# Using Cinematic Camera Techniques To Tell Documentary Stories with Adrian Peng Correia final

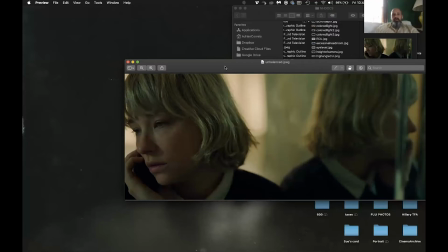[42:40]
So if you're looking to kind of change up the nature of your coverage or the nature of how you frame and visually realize subjects you know to me these kind of choices aren't uh these things are not out of bounds now let's raise a question about if you were shooting someone who was
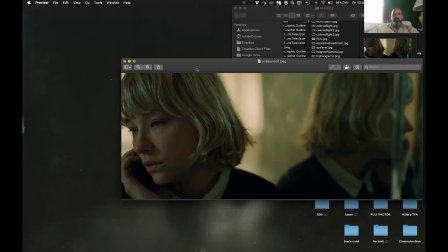[42:59]
accused of murder or if you're talking to somebody who was at the end of the day unreliable based on some of your reporting or some of the research you've done you know like having a frame like
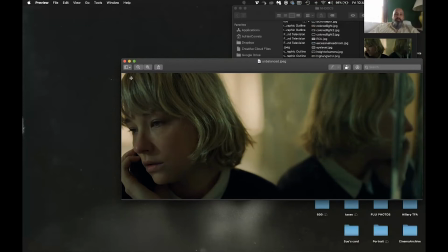[43:12]
this that implicitly indicates a split personality or some type of duality i mean that's a big kind of that's a big note to play so to speak so to speak if you're thinking of it in musical terms if you shot somebody like this
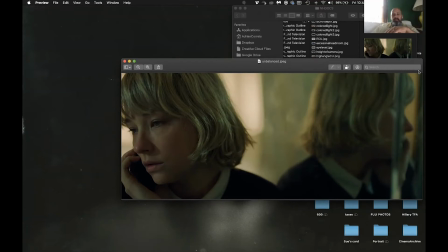[43:29]
who's an unreliable narrator or clearly a liar or duplicitous in some manner this kind of frame you know is a much bigger note in terms of the way you want the audience to see them than if you just shot something straight on you know there's that great hbo documentary the jinx you know and if they shot
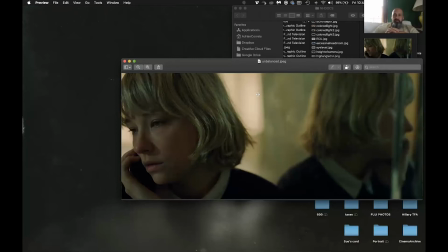[43:47]
that gentleman who was accused of three murders with this kind of stylization you know does that say would that have been something that was too heavy a hand in terms of the storytelling um you have to make these choices.
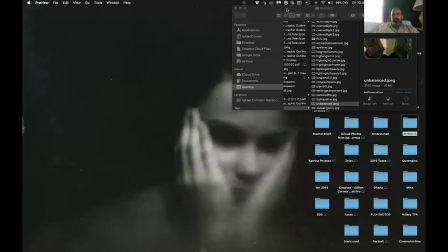[44:03]
You have to make these judgments. Let's see, where else are we going? We have some, I'm going to stop this screen share for a minute. And then, so that's just like a basic run through of what framing and some focal length choices. But you can see like for the most part, if you're doing interview working documentary, there's a large, i mean i know sometimes when you're shooting interviews it can end up feeling like you're shooting something it's just fairly basic but it doesn't have to be the question really comes into like if you're trying to tell a story how much of that story are you telling you know like i've we've um done i've done projects with gorman and i've done projects with other people where you know things end up being a bit drier in terms of the uh the interviews or the pieces and when you start to get into a place where you feel like maybe you need to create some type of vibe or create some type of energy with the camera work then you can make choices like these to be able to to uh to kind of amplify certain things if you wish um but you have to be very very careful about how you implement it. I wouldn't just do it arbitrarily. If that's something that should be talked through beforehand, you guys should have a roadmap. Oftentimes when we're doing narrative work, we'll end up talking about, we'll end up shot listing because the choice of lenses and the choice of how you frame something has very specific emotional effects on characters and scenes. And the same is true when it comes to documentary work. So anytime you make a choice like one of these, is you should very carefully kind of consider how you're using camera. I'm gonna answer, I'm gonna answer this live. Hold on, all right, here we go. So for the question is for that kind of framing, the one with the mirror, which is the one we just saw from Swallow, would you have for the whole film or just a section, thanks?